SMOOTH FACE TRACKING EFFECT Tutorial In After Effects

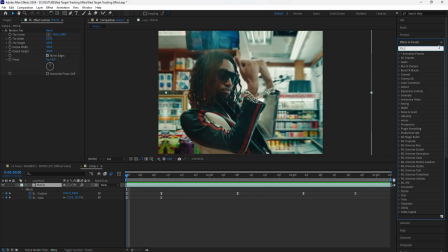(4:09)
Add a radial blur effect to this layer. Decrease the amount to 5. I'm also going to be keyframing the center of our radial blur so that it's focused on the face of our subject.
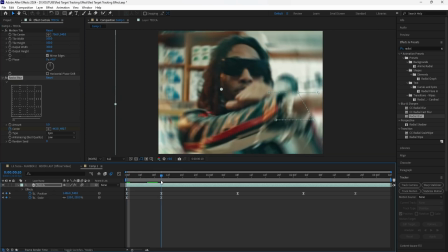(4:19)
As the footage is playing, you want to constantly keyframe the center of the radial blur.
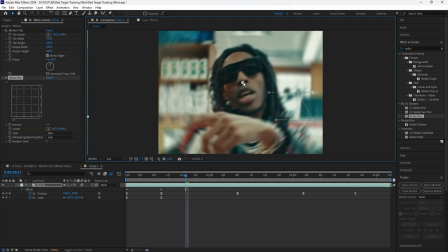(4:23)
Every time it moves, just make sure that it's at the center of the face.
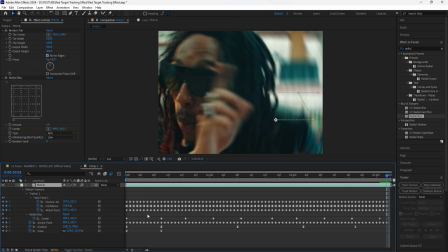(4:29)
After keyframing the center of the radial blur, make sure to grab the radial blur keyframes, easy ease them.
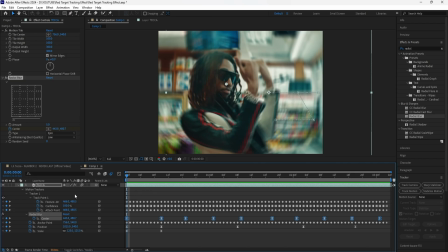(4:34)
And in order to create that look where it has all these different effects on our footage, add an adjustment layer.
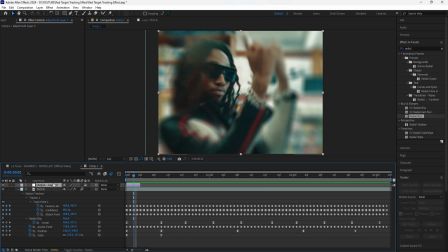(4:39)
Make that adjustment layer 4 frames long. I'm going to then add a shake flash effect to this adjustment layer. Go to the effects tab and type in wiggle. Drag the wiggle position onto this adjustment layer. Increase the wiggle speed to 50 and increase the wiggle amount to 100. Have the motion blur on.
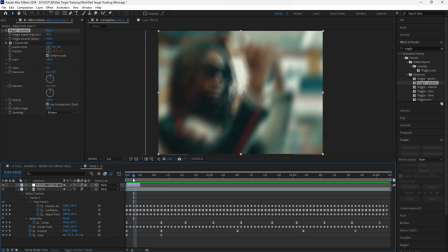(4:55)
And what this does is just add that shake to our footage. drag this adjustment layer 4 frames forward.
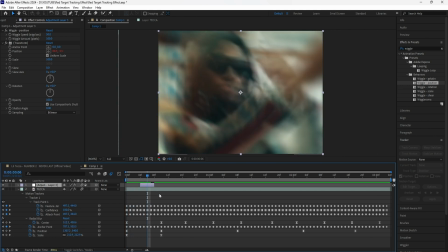(5:01)
So right when that zoom in effect happens, it creates that shake, and then it's going to be cutting into that same clip, but with all the different effects on it. We're going to also add an exposure to this adjustment layer. Keyframe the exposure at 4 in the middle of the adjustment layer.
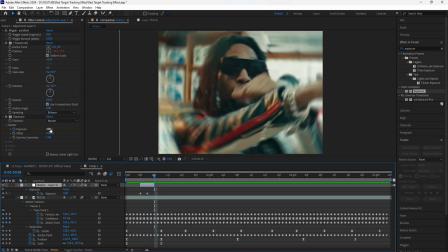(5:14)
Go towards the beginning, keyframe the exposure at 0. Keyframe the end at 0. Grab those keyframes, easy ease them.
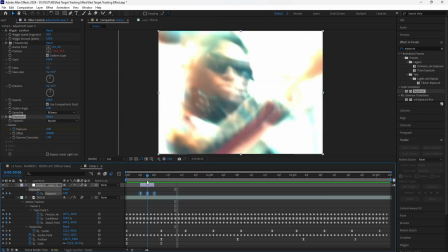(5:20)
And now we have that shake flash effect right when it zooms in. We're going to then add another adjustment layer.
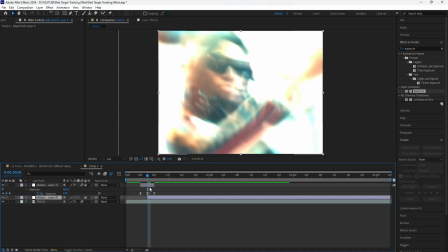(5:25)
Make sure to cut that adjustment layer to the middle of our other adjustment layer. So that's where the cut is going to be happening, from the clip without the effect on it into the clip with the effect on it. For this adjustment layer, we're going to add a glow. Increase the glow radius to 50 and decrease the glow intensity to 0.2, and then add a tritone to this adjustment layer.
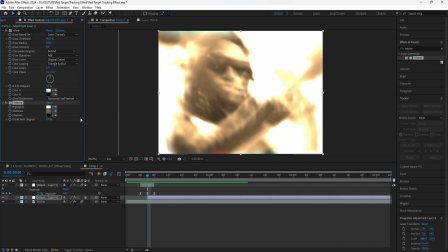(5:45)
You can change the highlights, midtones, and the shadows to whatever color you want. In my case, I'm only going to change the midtones.
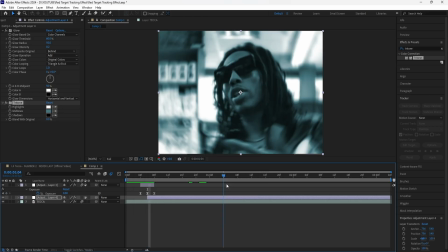(5:51)
I'm going to make mine look blue. So this is what it looks like with the tritone effect.
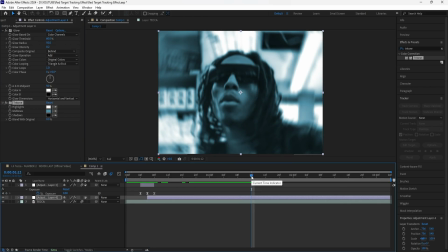(5:56)
I'm actually going to change the midtones and make it look a little brighter. After adding the tritone effect, I'm going to add a noise.
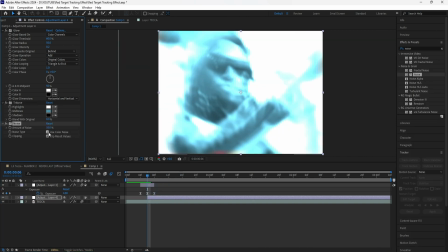(6:02)
Increase the amount of noise to 10. Turn off the use color noise. It adds that extra texture to our footage.
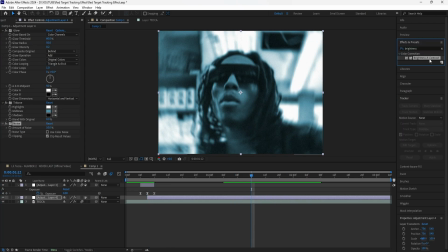(6:08)
I'm also going to add a brightness and contrast to this adjustment layer, just to make the values of our footage pop out more. Increase the brightness to 15 and increase the contrast to around 25. Yeah, that looks good. And this is the final look of our effect. Adding all those effects onto these adjustment layers definitely makes it look like it transitions from one clip to another,
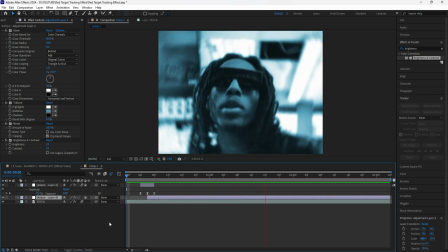(6:27)
but it's still the same clip, and the face tracking also makes it look really dope. But that's all I have for this video.
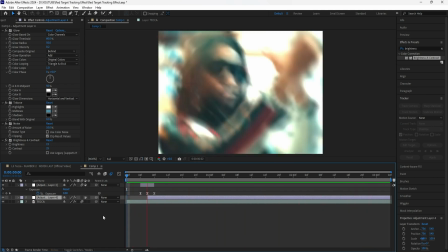(6:32)
Make sure to drop a like and subscribe to the channel, and I'll see you guys in the next video.